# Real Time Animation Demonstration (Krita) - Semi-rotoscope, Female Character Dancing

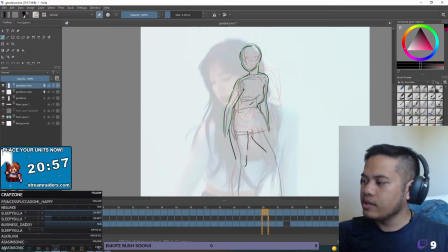502s
Um, I'm trying to stay true to the anatomy. So yeah, it's really all about knowing the forms.
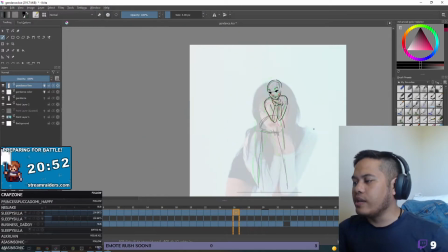507s
And as far as like animating the movements, here I really had a guide.
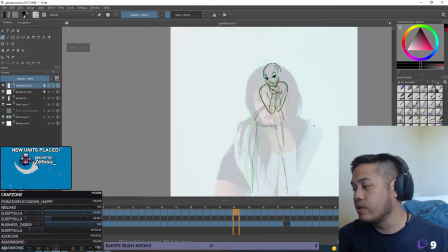512s
And maybe I'll do another video in the future where I really do an animation from scratch. I can talk about blocking in movement.
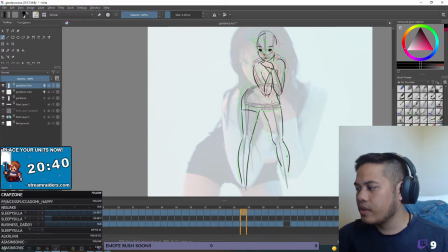519s
But here I'm just gonna be demonstrating the actual animation of the line art.
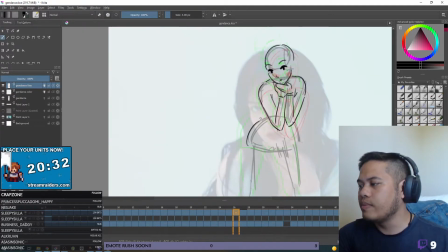526s
And for with animation, you really want to focus on having nice, beautiful contours, especially with an animation like this.
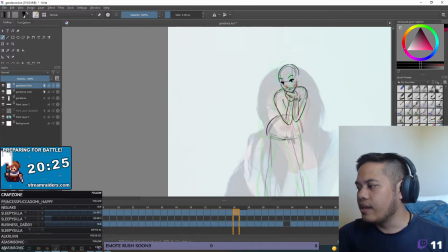533s
It's really meant to be sexy. Like this is a girl dancing, and I really want to make sure that the curves of the legs and the arms, and the hips and the shoulders, that the gesture of everything flows well together.
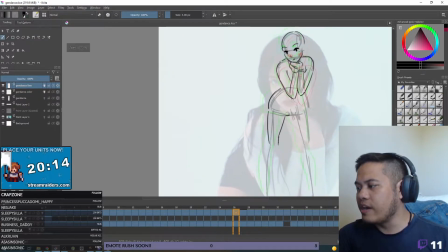546s
So that's like my main focus in mind as I animate this.
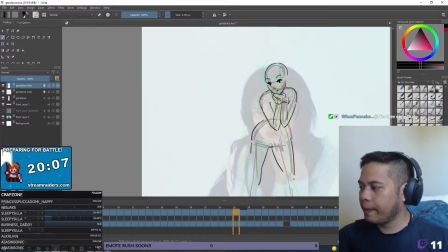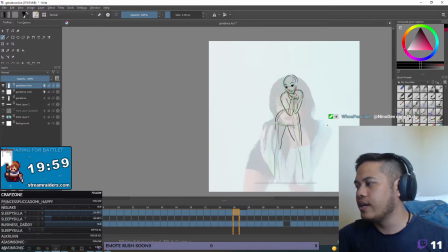559s
So here she's really like rolling her hip from side to side. But let's not get too ahead of ourselves as far as the hips go.
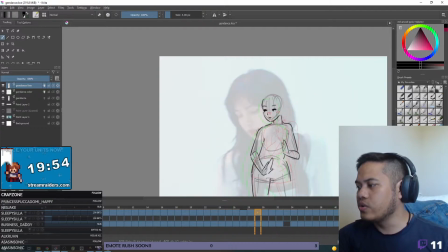566s
We want to focus on the torso and arms right now.
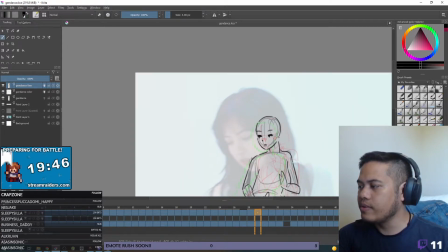572s
My goal earlier today was to make sure the head is visible in every frame, um, and to really lock that down.
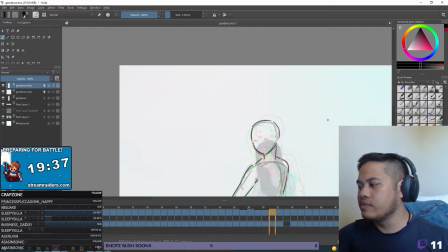582s
Looks like I missed a face here, and even in a lot of the subsequent frames, I didn't really draw the face. I do like to. It looks like she's actually kind of closing her eyes or looking down, so I need to make sure the gesture of the eyelash is more looking downwards than upwards. If I were to draw it like this, that would be upwards. So I'm gonna try to make it so that she's looking down. instead.
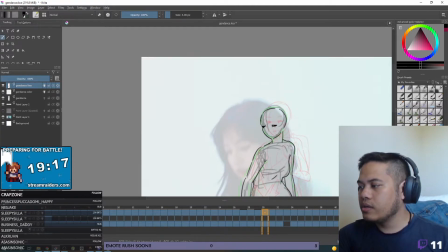601s
And maybe a little bit of the pupil there. Maybe that angle's a little bit off, make it a little bit more cat-like.
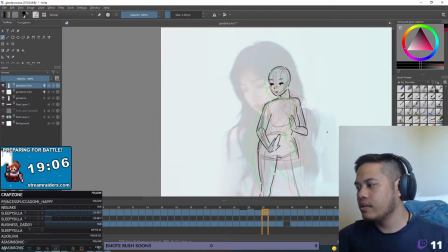612s
There we go. So something like that. So let's keep discovering the torso and arms.
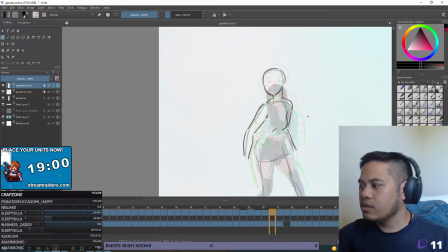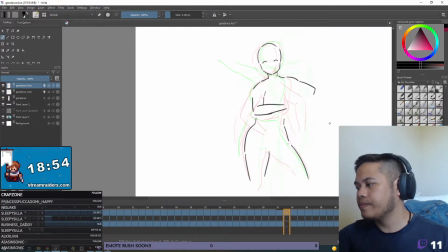626s
Okay. Don't always need to do the hands. So this frame here does not have a reference because it's actually, where I split the frames of the dance, there's like a little skip there. And I added an extra frame to give myself a little bit better anticipation as she moves to a different move.
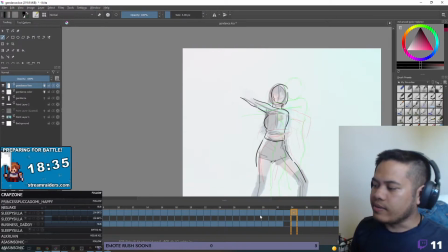643s
So she's moving here, she's spinning her arms, and I adjusted it so that she moves her arms up a bit.
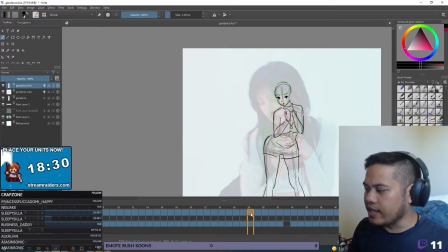651s
So you can actually highlight frames in Krita. Like if I highlight this many frames using the shift click, I can uh, isolate a part that I want to loop. So that right there, you can see there's a little bit of anticipation as she pulls her elbows up to the right and then swings them to the left.
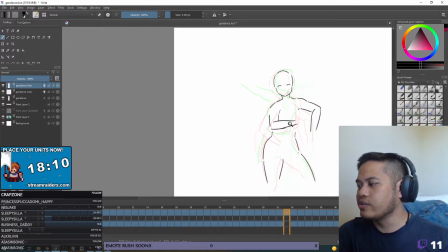670s
So this, I needed this extra frame in order to get that anticipation looking right.
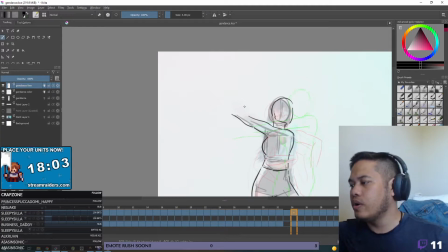678s
So here there's two arms here.
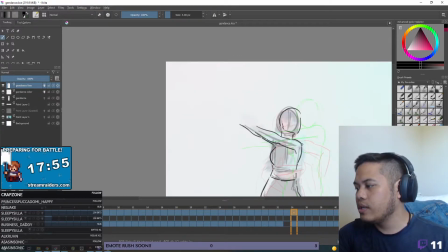684s
I'm kind of just trying to figure out where the anatomy is there. Armpits, hands.
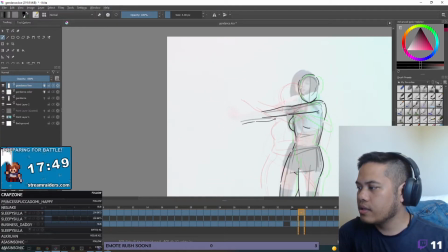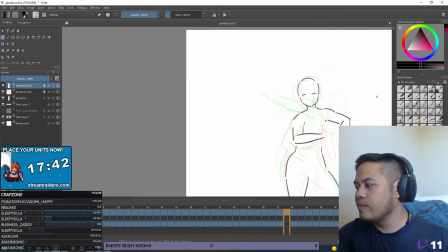696s
And plus even the original animation is kind of blurred, the way she's moving her hands because it's so fast.
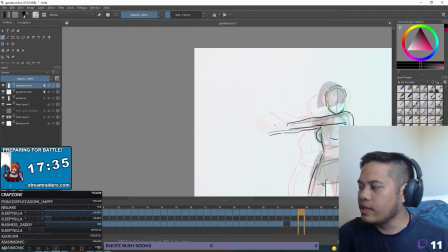704s
So I might just keep it, like in the spirit of the smear, just keep it a little bit blurry myself.
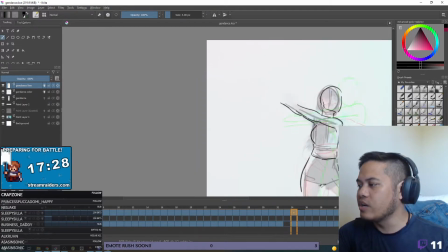711s
Like maybe just something like that. It's a general shape of a hand with a little bit of a smear.
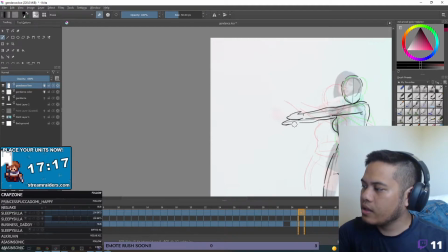722s
Yeah, something like that. And give myself a little bit of indication of a thumb here.
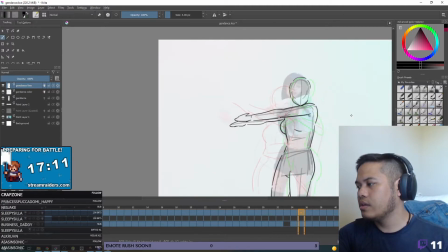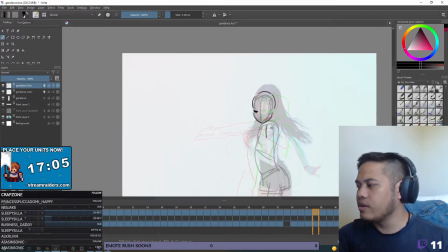734s
And let's see, where are her arms here? So now I'm looking at both the sketch and the background. So this is, again, not quite a true rotoscope. So I'm more looking at the sketch here. You can see this line right here is sort of the humerus bone, the arm bone.